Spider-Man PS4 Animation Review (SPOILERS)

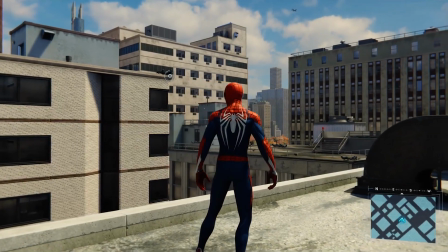[0:01]
What's up guys, today I'm going to be going over the first animation review of a game,
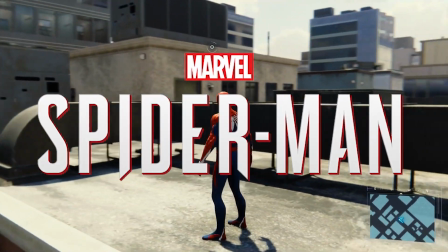[0:06]
and that game is going to be Spider-Man PS4, also known as Marvel's Spider-Man.
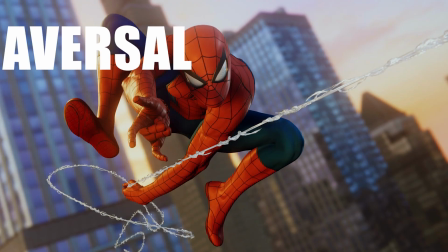[0:10]
How I've broken this down is to three simple topics, and that's going to be traversal, combat, and cinematics, and every game presently has those three things.
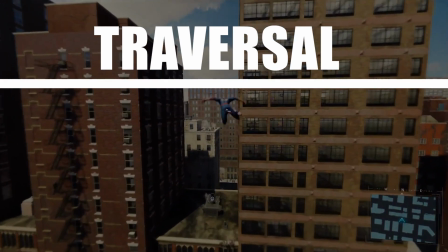[0:19]
So we're going to start with traversal, and I've broken down traversal into two categories.
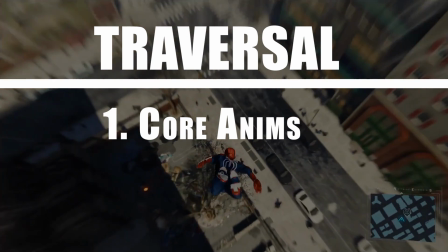[0:23]
That's going to be core animations such as your walk, your run, and your idle animations, and additional animations.
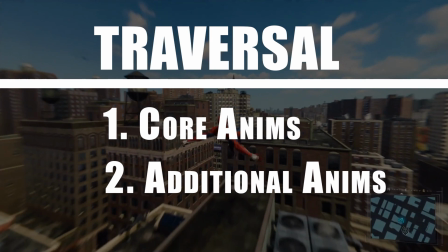[0:29]
That would be anything, from contextual animations. Let's get right into it.
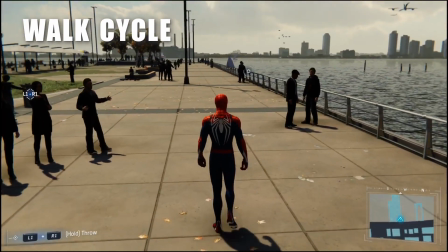[0:34]
So taking a look at Spider-Man's walk, most of the movement is happening in his upper torso, mainly the Y and the Z axis primarily.
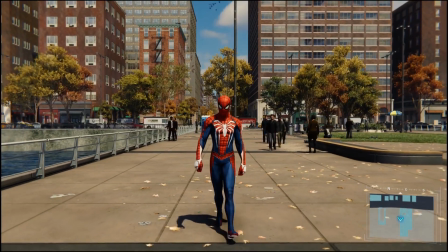[0:40]
One thing I also noticed is that the arms don't move that far back in the contact pose.
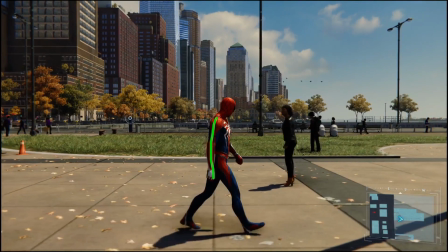[0:44]
The forearms are mainly form a straight line down, which is not something we usually see in a walk cycle. Next up is that he's fairly upright throughout the walk. There's not that much movement happening in the X-axis.
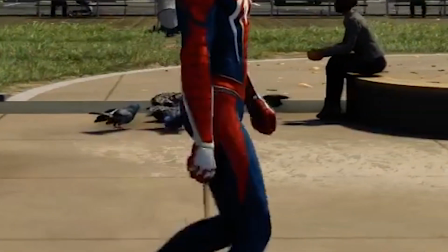[0:57]
One thing I have to say is there's a beautiful overlap of the wrist that I notice. It's absolutely amazing.
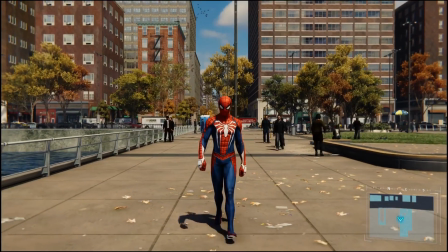[1:03]
And there's a subtle hand animation as he opens slightly and then closes his hand.
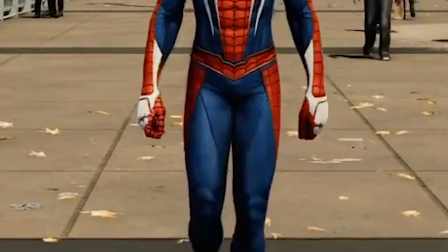[1:08]
It's not really, I would say, stylized to, let's say, Web of Shadows or something like that.
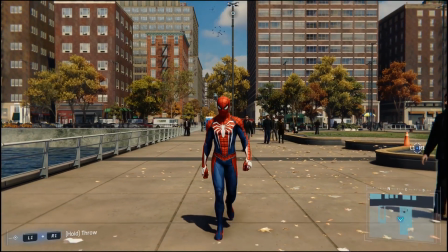[1:13]
It's a very human walk. There are nice little touches throughout the animation, and it's very nicely done.
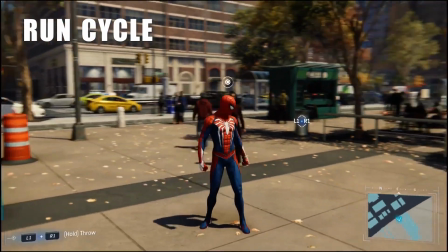[1:20]
So moving forward in the core animations, we're going to be looking at the run cycle. Most of the movement happening in the run cycle is actually in the Y-axis.
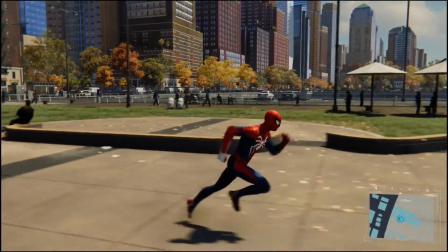[1:27]
Everything else fairly stays the same mostly. One thing I have to point out is that there's not twinning on the poses.
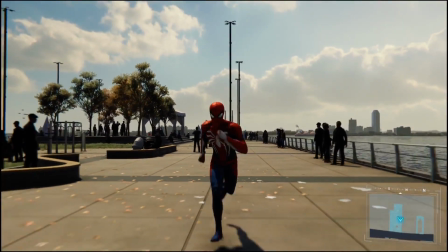[1:34]
So when he's running with his left arm going up, his left arm goes up slightly higher and has a little different arc pattern than his right arm.
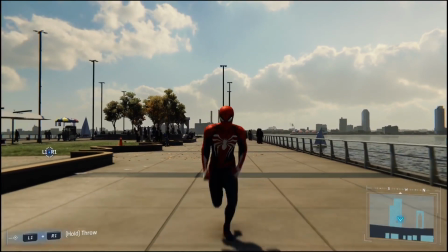[1:43]
And that is something beautiful to see because it's so easily, to do, just to copy the poses and, and paste them.
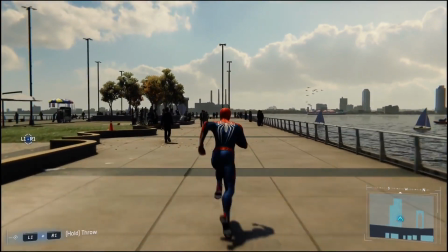[1:50]
And when you see this happen, man, it's painful to see as an animator,
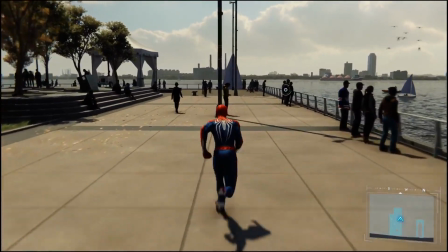[1:55]
but when you see twinning not happening, it brings a little life to it.
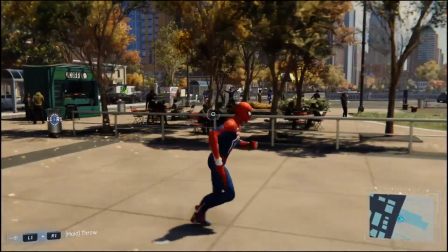[2:00]
It brings a little, so it's not so much of the same monotonous thing that you see time in and time again.
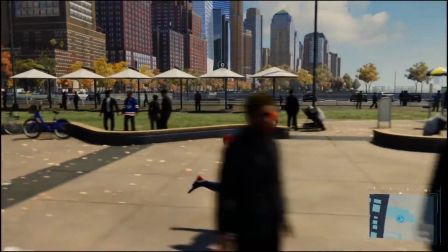[2:06]
So I love that this animator did that. One thing I noticed is that the moving of the root in run animations, this is something that is common,
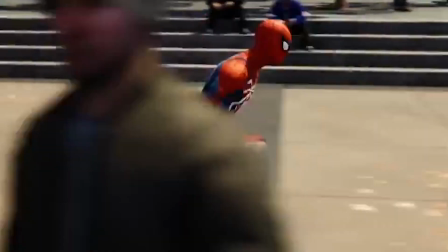[2:14]
is that he moves it back during the down position and moves it forward during the push off.
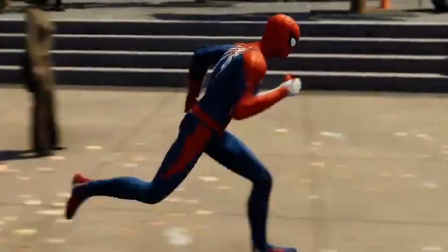[2:19]
One thing I noticed on this is that he's not even twinning on this. So the root moves back slightly on the left leg, but moves even further back on the right leg,
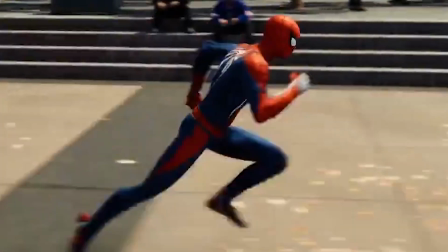[2:27]
which really gives that great impact of favoring that right leg pushing off and give you that great contact pose,
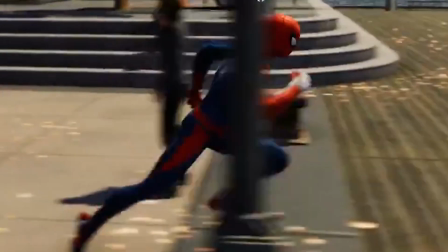[2:33]
that superhero pose. There's also a great reversal when you get into the stop animation.
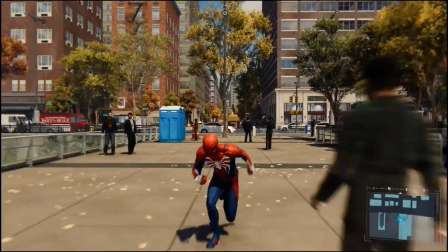[2:38]
So when you're running, and you let go of the trigger and it stops, there's a great reversal that happens to the body that you can tell, hey, he's stopped.
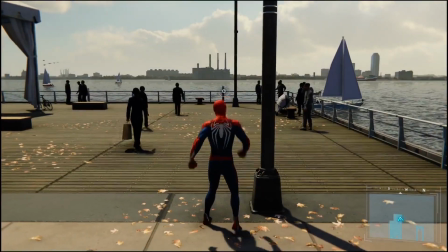[2:46]
Now, one small problem that I noticed in the run animation is that there seems to be a problem in the blending from the jog to the run.
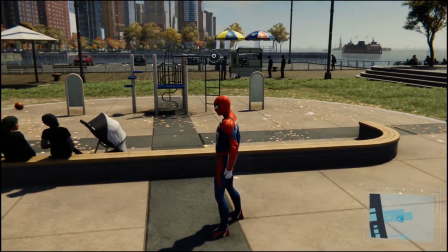[2:53]
It seems that he goes down to honestly a squat position, which is a little awkward.
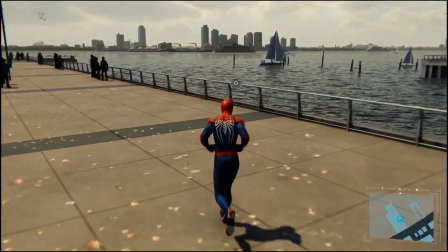[2:58]
It also looks like that there's some skipping happening, but other than that, the run animation, it's beautifully done.
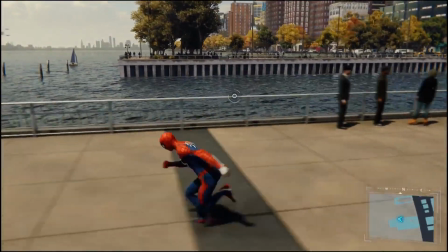[3:06]
Nicely done in this game. So now we move to the last of the core animations, and that is going to be the idle animation.
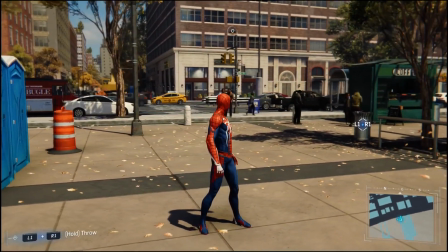[3:13]
Now I have to say, unfortunately, this is going to be one of the weakest animations throughout this game.
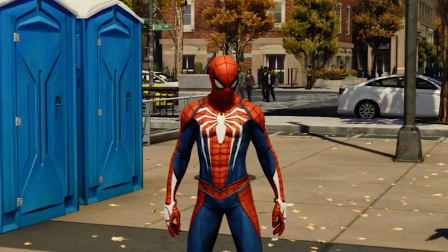[3:17]
There's twinning going on in the arms and the head. You come across a few standard idle animations.
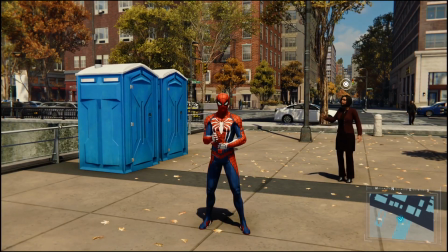[3:23]
He stretches out his hands, he checks his web shooters, he looks around, some body shifts here and there.
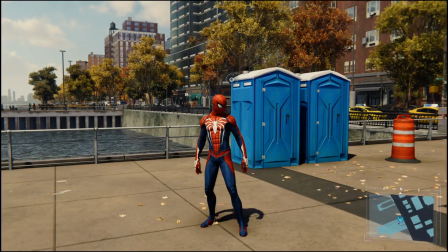[3:29]
There's nothing particularly bad about them. I just feel they could have injected more character into these idle animations. That's one of the main things you want to do in an idle animation, is that that special time for an animator to really display the character that you're seeing.
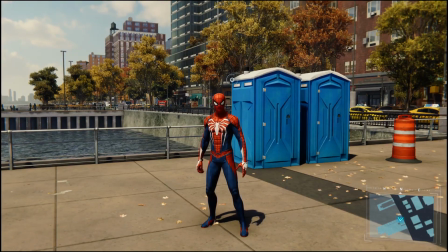[3:45]
One missed opportunity that I think they could have done was actually for him to check his phone, because throughout the game he's constantly on his phone, whether he's talking to MJ, or he's talking to Watanabe. He's constantly checking his phone.
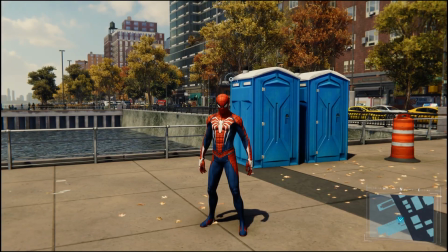[3:58]
I think that would have been nice to have him check his phone, because it also shows that there's a certain level of urgency that that's how people contact him.
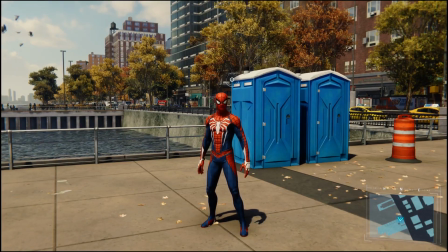[4:06]
But at the same time, he's, what is he, 20-something-year-old kid? So he's always going to be on his phone regardless. You're always going to have some type of screen in front of your face.
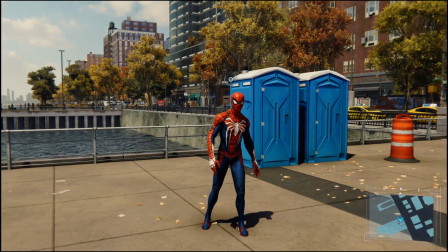[4:16]
Once again, there's nothing wrong with the animations they have. I just feel that, you could really, besides the web shooters, you could really switch out this character with, say, I don't know, let's say Nathan Drake or something, and there would be no difference.
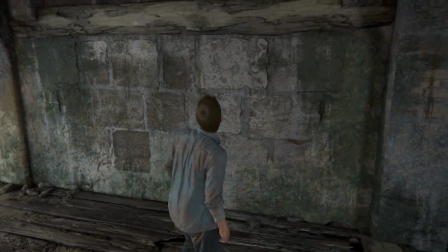[4:29]
He would stretch his hands, some body shifts, other than, like I said, the web shooters.
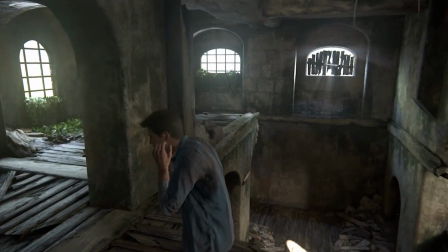[4:34]
I think that's a missed opportunity there. Now guys, let's go on to the additional animations.
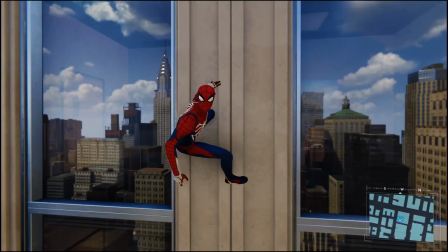[4:39]
And the first one here is going to be the wall crawling. The wall crawling is nicely done.
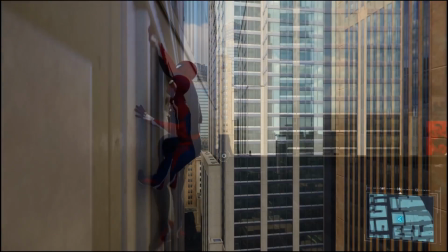[4:45]
It's not very hard to get a wall crawling animation, poorly done, but it's nicely done here.
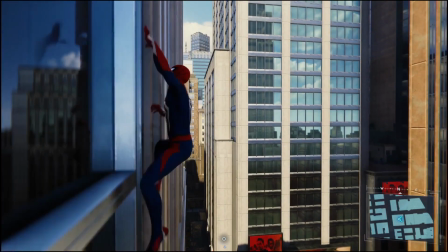[4:53]
One thing I absolutely love, and I have to say, is that the torso moves and the body follows.
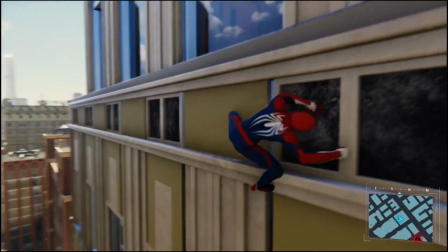[4:58]
It's really organic and absolutely natural.
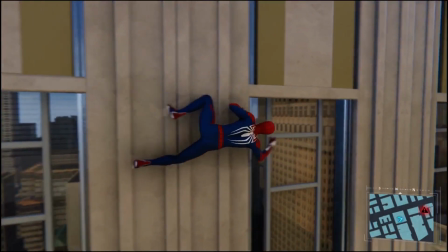[5:00]
Now, one little problem with the wall crawling animation is that the turning of the corner is a little funky, I happen to notice.
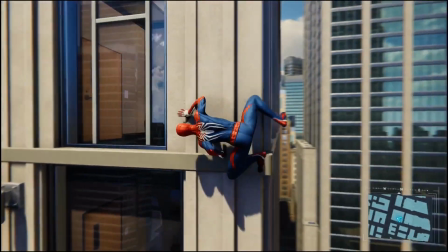[5:07]
But other than that, the wall crawling is nicely done. Next up, we're going to be tackling the wall run.
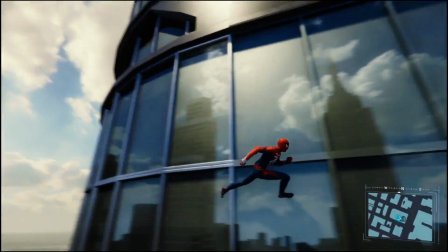[5:12]
Most movement we have seen in any of the animes is actually going to be in the wall run. His arms actually move,
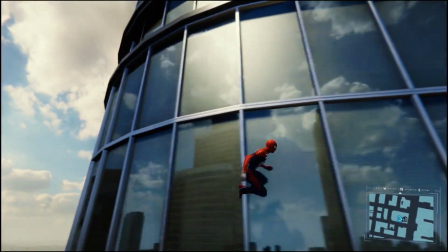[5:20]
and it's the only time his forearms move past the body. There's a lot of movement happening in his upper body, and it's a lot of movement happening with his arms.
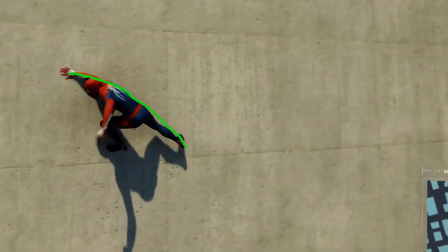[5:27]
There's a great line of action showing a change of direction whenever you stop and choose to go the other way.
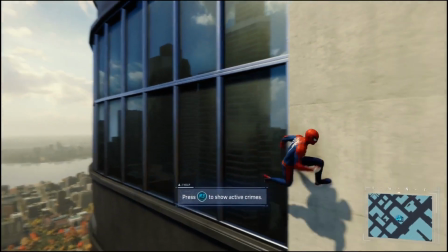[5:33]
It's really nicely done. A lot of movement here.
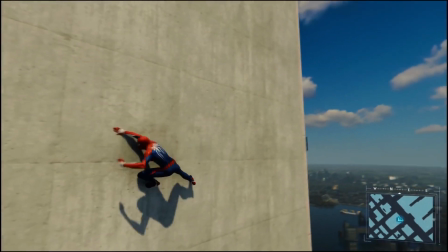[5:36]
And I guess you would have to have that movement since you're defying gravity as you're running across the wall.
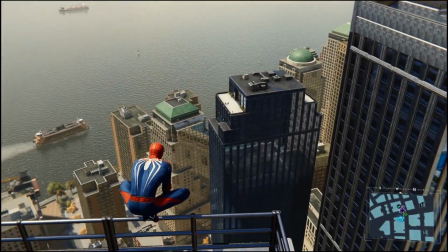[5:43]
So, very nicely done. So last up on additional animations under traversal category, and that of course we can't forget, it's going to be the web swinging.
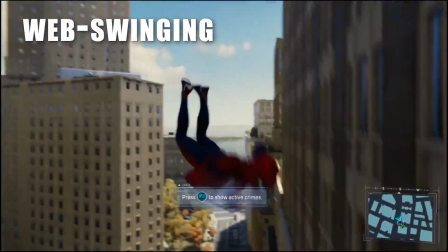[5:52]
Guys, I have to say this is some of the best animation I have seen in a game.
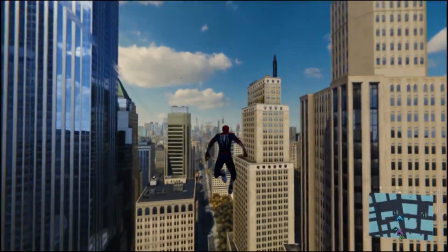[5:56]
I love how they incorporate, iconic poses from the comics and the movies into the web swinging.
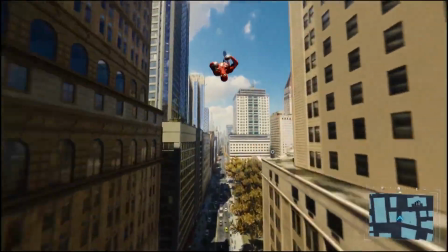[6:03]
I mean, every movement is a picture, and literally, if you can take into account photo mode.
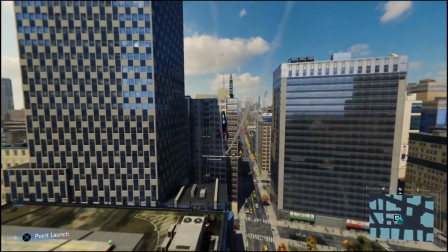[6:08]
There's a great squash and stretch when you land on a light post or an antenna that takes place.
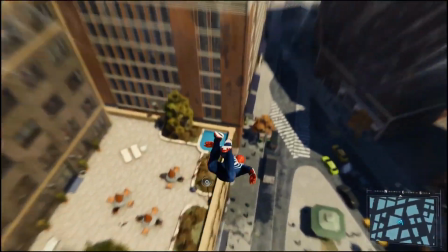[6:14]
There's actually this one great move in web swinging in which he's swinging with one hand and he lets go and catches it with the other as he spins around.
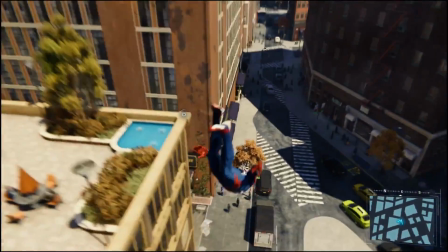[6:22]
It's a spectacular animation, and you really have to look at it closely to see what's going on.
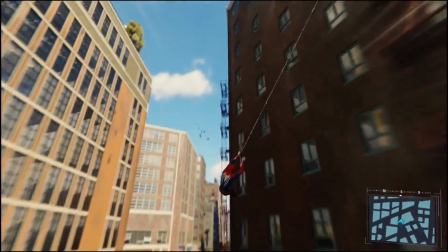[6:27]
I had to go frame by frame to actually see, wow, that's that's an intricate animation to have while also being responsive to the player.
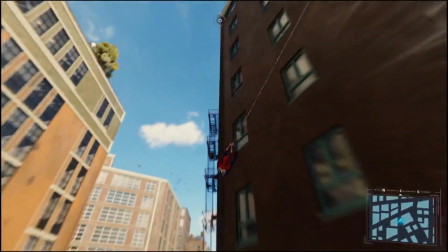[6:35]
Now, my favorite animation is going to be when you swing a little close to a ledge,
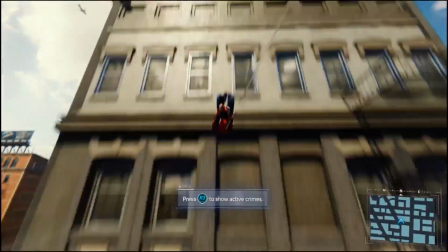[6:40]
Spider-Man actually shoots a web down and keeps you going forward.
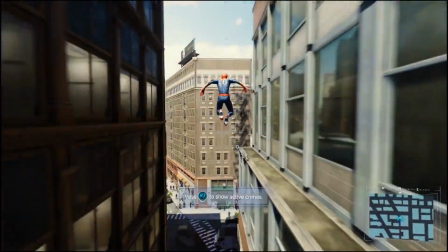[6:45]
Now, I've only experienced this 2 times while playing,
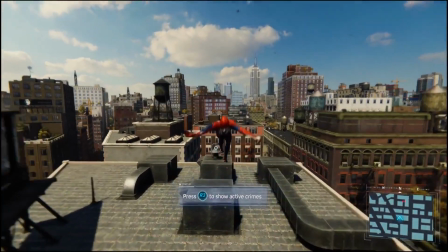[6:48]
and luckily I happened to catch it while I was recording, but it's so nicely done and it's so smooth how it blends into that.
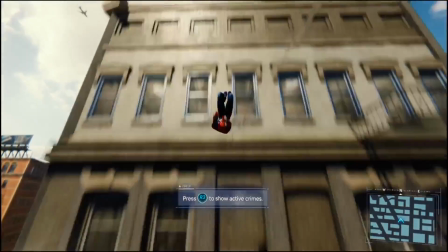[6:55]
I mean, it's honestly breathtaking just looking at some of the web swinging animation and the angles,
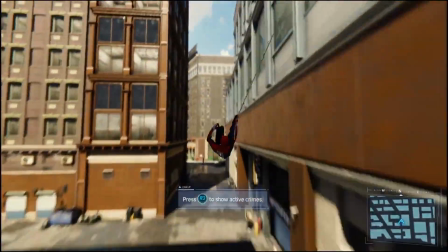[7:01]
because everything just looks good from all angles. All right, guys, we're going to be going towards the next category, and that's going to be combat.
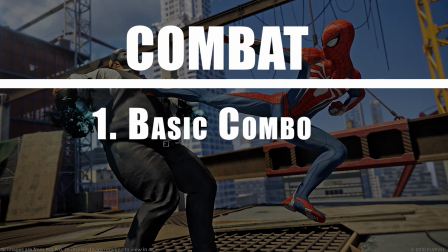[7:09]
Under combat, I'm just going to be looking at the basic combo because there's a lot of combat animations in this game, and they're all superbly done. So we're just going to break it down to the basic combo that you learn in the game. Now, surprisingly in this combo, there are no punches.
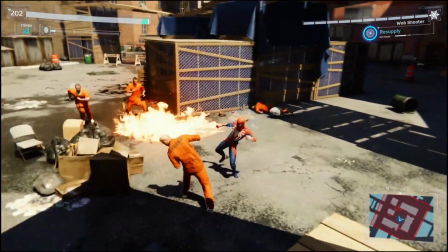[7:23]
That's one thing that caught me off guard. I was like, oh, okay, no punches. It's all kicks, no punches.
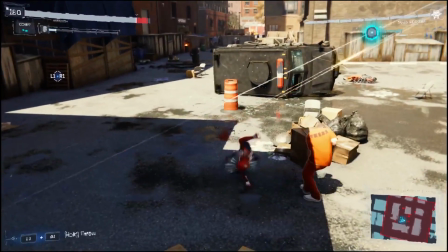[7:29]
One thing I do like in the combo is that the ending kick is different sometimes.
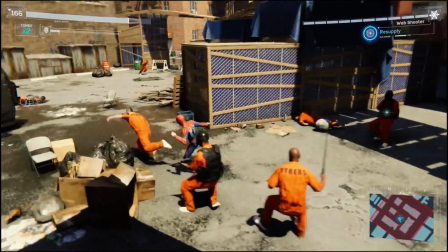[7:34]
Sometimes he does, 2 feet kick, and another time he does a really nice, really great silhouette to it.
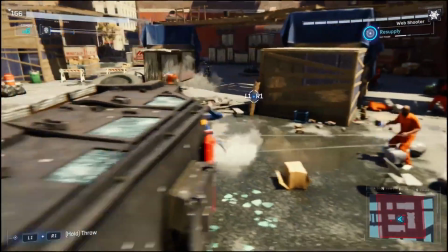[7:39]
It's a 1 kick that he does. Great timing, great weight to the animations. It's a great combo.
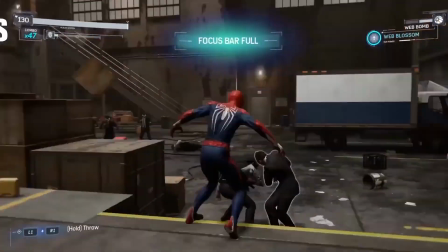[7:45]
Now, the next category we're going to look underneath combat is going to be takedowns. I have to say, all the takedowns are nicely done.
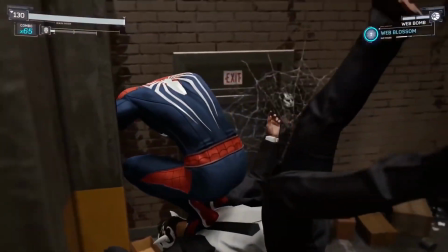[7:52]
I have no complaints about the takedowns. As a matter of fact, one of my favorite takedowns out of all of them is going to be the punch finisher.
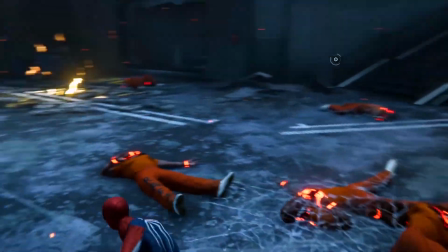[8:00]
And it's just because I love the camera work, I love the flow of the movement,
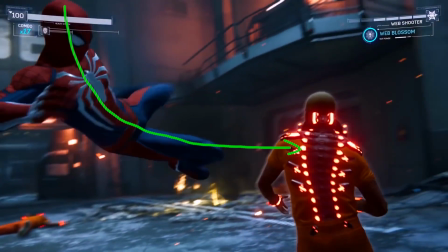[8:04]
and I absolutely love the final pose that he does when he kicks a guy in the face.
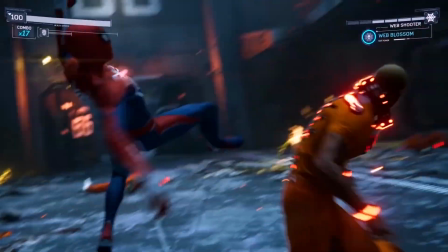[8:09]
It's beautifully done. All right, guys, we're slowly approaching the end, and this is going to be the last category, and that is going to be cinematics.